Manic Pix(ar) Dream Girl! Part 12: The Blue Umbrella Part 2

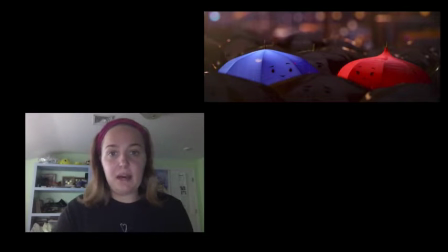(4:05)
The animators have the power to manipulate reality, and they use it to construct a world where love wins out and the community comes together to help one of their own. They imbibe their inanimate objects with the best of humanity and make us wish for it to be real.
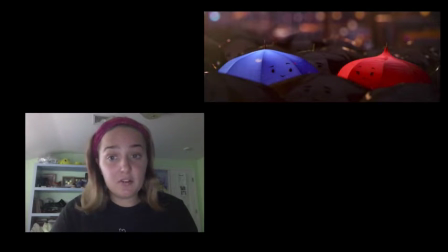(4:21)
What makes The Blue Umbrella different from the many other Pixar films that strive to do the same is the fact that the animators behind The Blue Umbrella do not create a magical world separate from the audience's everyday reality. Instead, the filmmakers want to show off the potential magic intrinsic in our reality.
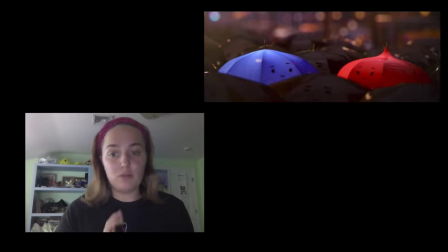(4:40)
So to make the cliché notion of boy meets girl plot more original, the filmmakers apply a twist quite familiar to the studio. The leads are anthropomorphized umbrellas. I can never pronounce that word right.
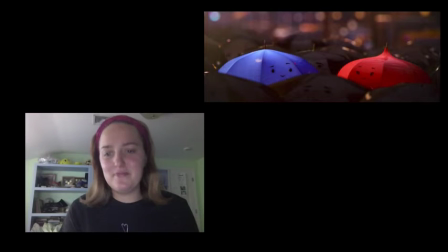(4:55)
Anthropomorphized. Brought to life. The choice is key in making the animation style work. It is an element of pure imagination that allows the rest of the film to look so real. It also reminds the audience that this is a Pixar film, even though it looks like a live-action film.
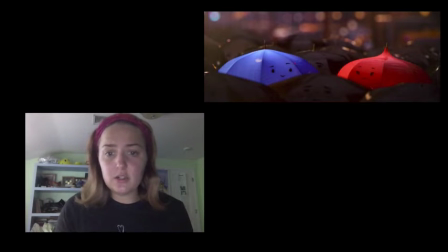(5:13)
And that's key when we're thinking about branding. So, it is a return to the look and concept behind Luxo Jr. Just as Lasseter started Luxo with a static shot of a realistic-looking lamp and then brought it to life, The blue umbrella starts with static shots of a city and brings the entire city to life.
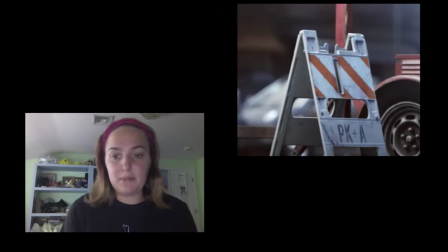(5:31)
It is an update and expansion of that basic concept, but the spirit is the same. The medium allows the filmmakers to make the familiar fantastical. And part of the charm of films like Luxo Jr. and Toy Story, like I said before,
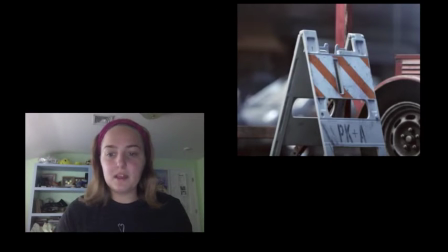(5:46)
is that audience can imagine their own objects coming to life behind their backs. So separating these newly animated objects from the human world was never the goal of filmmakers like John Lasseter.
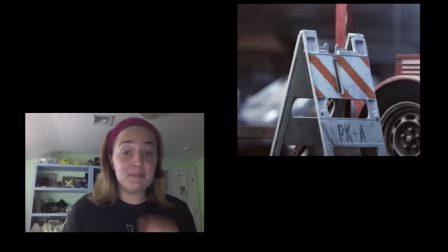(6:00)
The lifelike animation of the Blue Umbrella actually makes this leap even easier because the objects are not only coming to life, they are coming to life in a world that looks like ours, as if the film is bringing the magic into the real world as opposed to keeping it in a separate reality.
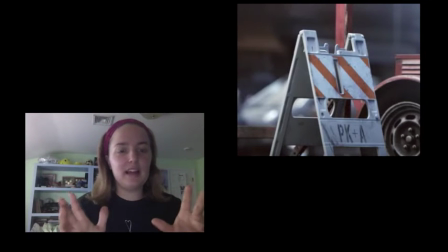(6:17)
So, it's more like we're not having to go to Hogwarts to get our magic, we're just looking outside. Make it a little more sense? I hope so.
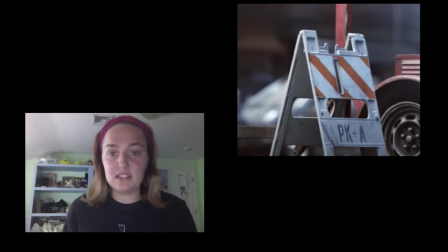(6:31)
So, there's one way that the film differs from Luxo, however, that allows the rest of the film to work.
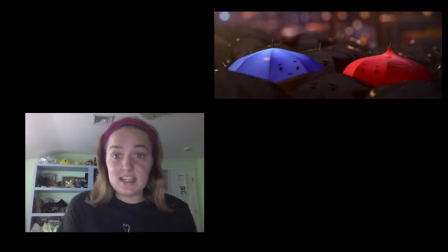(6:38)
And that is the fact that the umbrellas have faces. and their faces are simply drawn and really look more like a child's drawing than a real life face and this was a huge challenge when i first looked at this film it's like why are they making the faces like that and well i'm
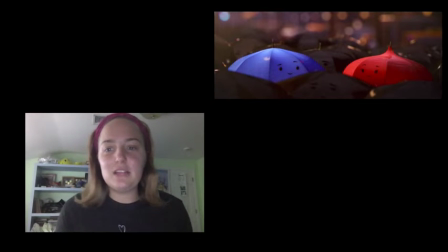(6:55)
going to tell you so they are the only elements in the film that are distinctly cartoonish and they add to the likability of the like i said assumed male lead um but part of the reason the audience roots for the blue umbrella is his childlike optimism and innocence.
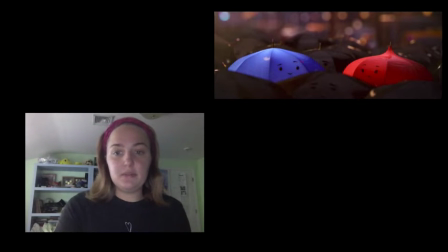(7:11)
This comes through in his wide-eyed, simple face, and the face gives him the personality Thomas and Johnson explain in regards to cartoon faces. He has the expressive eyes, and the simplicity of his face makes his emotions and reactions abundantly clear.
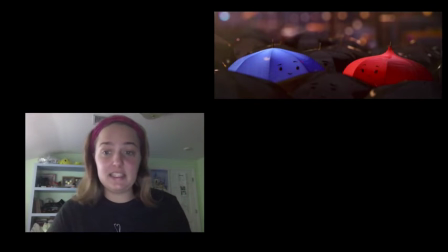(7:27)
While the rest of the world is obsessively detailed, the blue umbrella's face stands out as bold and clear. So, an umbrella, umbrella, unlike a lamp actually, doesn't have a lot to be manipulated.
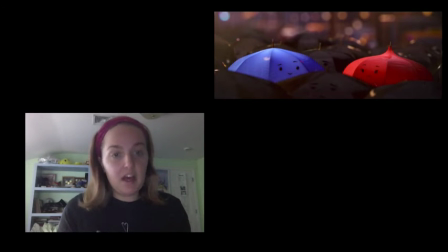(7:43)
So there's not a lot of body language that can bring it to life. And it also has to stay rigid in order to still function as an umbrella. So you're not going to see the careful little, you're going to see things like it, but not in terms of body language when it comes to like the Luxo Wiggle.
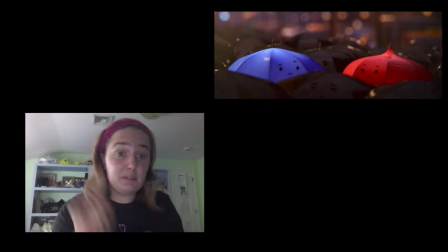(7:59)
So he's going to have personality, but his personality is going to come across in different ways. So, this is all why his face needs to be expressive and easy to read.